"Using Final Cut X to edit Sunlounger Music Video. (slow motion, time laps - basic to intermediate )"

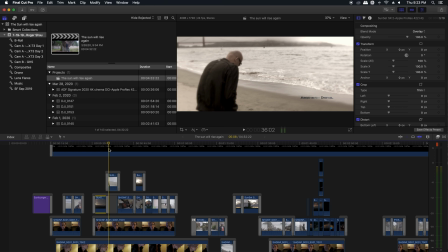(16:25)
And a lot of that can be done by clicking on the scene and going
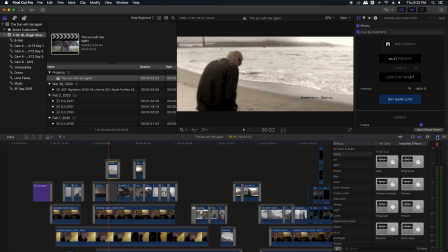(16:30)
here and choosing different color
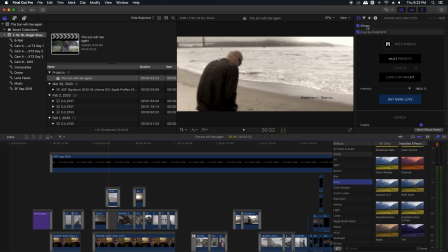(16:36)
options, or going up here and color correcting the scene the way you feel would be appropriate. A lot of these scenes were kind of bright and I had to bring the brightness down. And you can always also pull up your
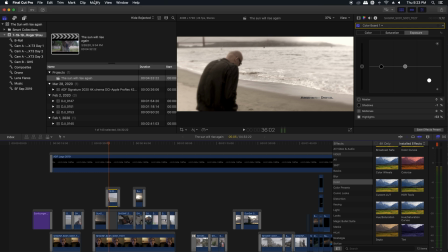(16:50)
scopes by hitting the Command key and the number 7 and just kind of check the levels of how bright certain things are.
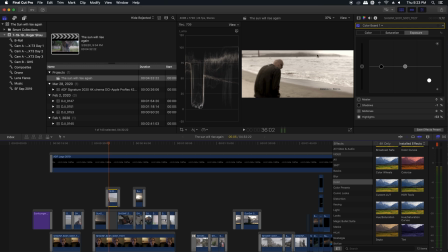(16:58)
Some of these scenes were extremely bright and they were just over the peak and they were brought down quite a bit.
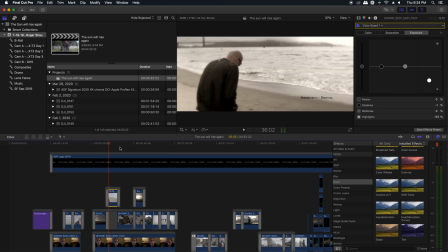(17:08)
Especially with the sun.
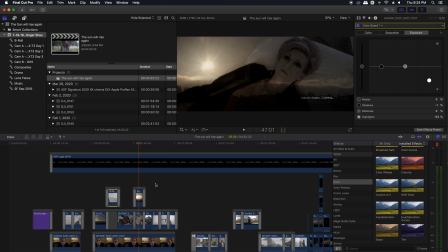(17:11)
Some of those scenes are brought down. And blending these scenes, as I mentioned, is pretty easy.
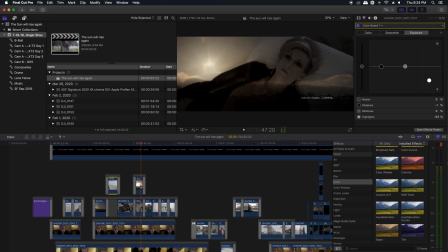(17:19)
We can just put one scene on top of the other and go over here to the film strip, and you can multiply the scenes together, or you can add them or do overlay. And there's all kinds of great options in here for blending different scenes and making the look that I made or looks that you might prefer.
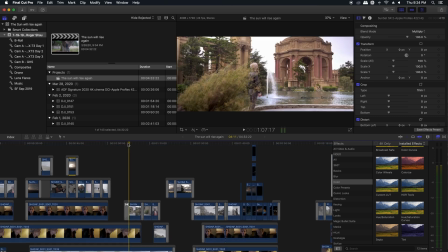(17:39)
There's some scenes up here in the later part of the video. Here's the scene we showed earlier with the slider.
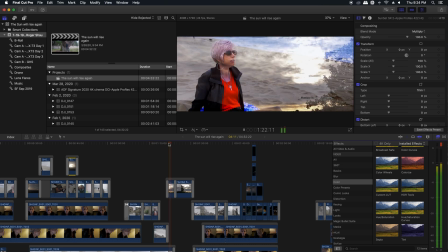(17:52)
And then some additional scenes with the sun rising in the background.
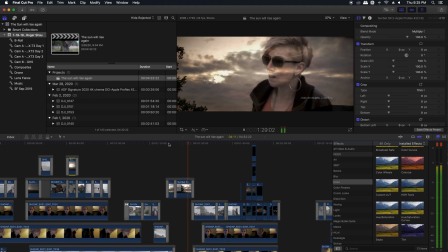(18:00)
These are the time-lapse photography scenes that we used and I showed you earlier.
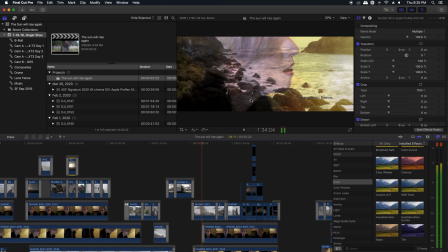(18:05)
These beach scenes are being blended in with the hotel,
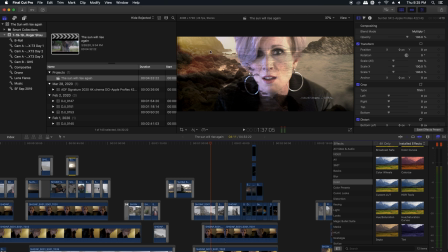(18:09)
which gives you this really nice look because this was some orange light from a lamp in the room, but it just blends right into the scene, adding color to a beach which was actually very, very flat and kind of gray.
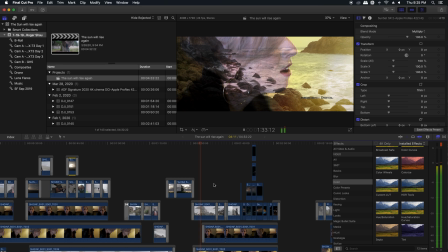(18:25)
It was a very cloudy day. And some of these transitions in here, let's zoom in that a little bit.
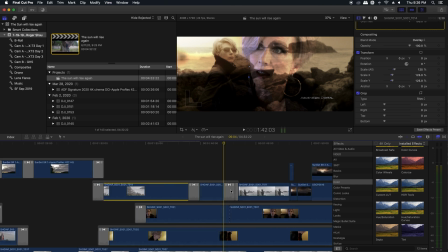(18:34)
These transitions between the scenes are just different
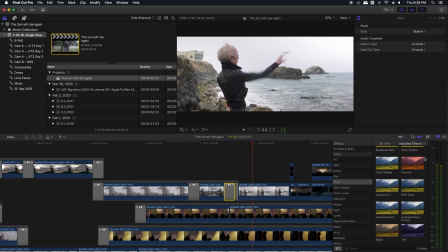(18:38)
transitions that are already built into Final Cut Pro X. If you look for them right here under transitions, you can look at these static transitions and things like that,
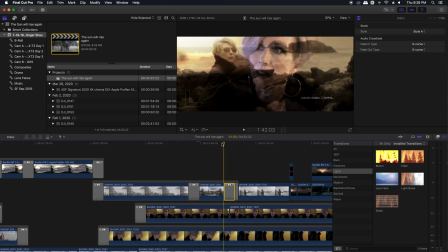(18:49)
which were used right here. Okay, let's put this away.
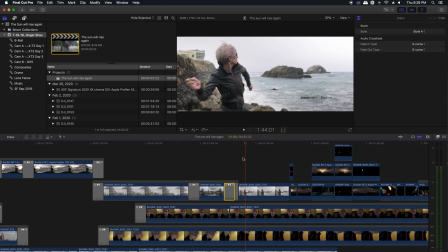(18:56)
These scenes here, where she's throwing the rock into the ocean,
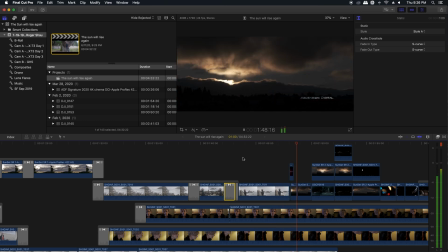(19:00)
they were all shot at 60 frames and slowed down by 40%.
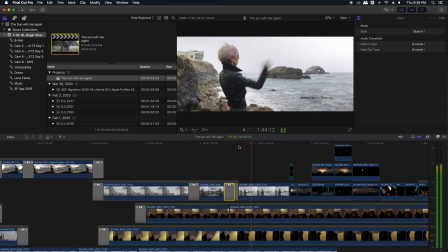(19:06)
What I did is I went over here to the speed and I slowed them down custom to 40%. 60 frames slowed down to 24 frames on a timeline is 40% speed.
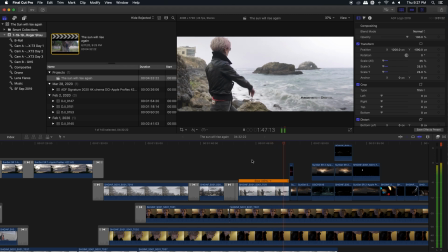(19:25)
Giving you that soft and smooth look, which looks really nice also with the ocean waves splashing in the background.
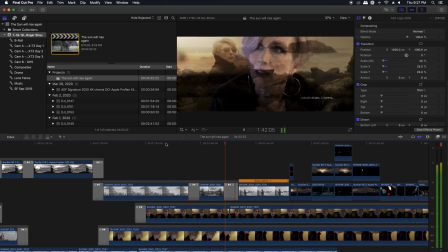(19:36)
Most of these scenes are in slow motion.
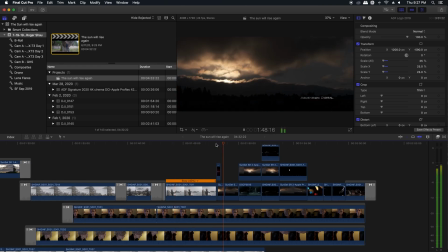(19:39)
Now here, what I did is I started, let's zoom in a little closer. This little scene right here of the sunset was sped up probably 8 times the speed.
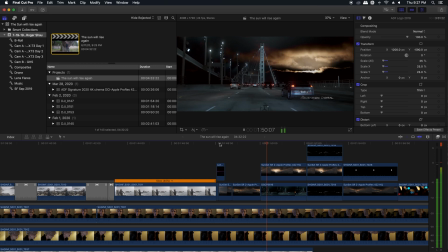(19:57)
and then here it's playing back at normal speed. You can do these little
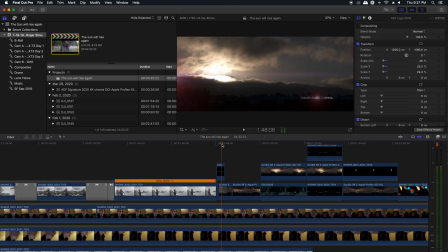(20:05)
speed changes, and then the lens flare has been added in manually for this sun until it goes right under the cloud. Once it goes under the cloud, you really don't need any lens flares.
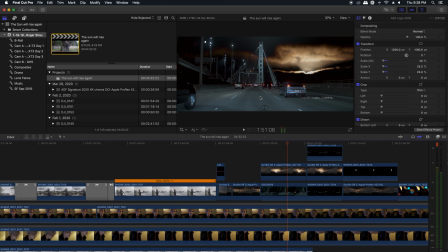(20:23)
And then what I did here is this was a nighttime scene driving over the Bay Bridge, filmed on the Lumix GH5.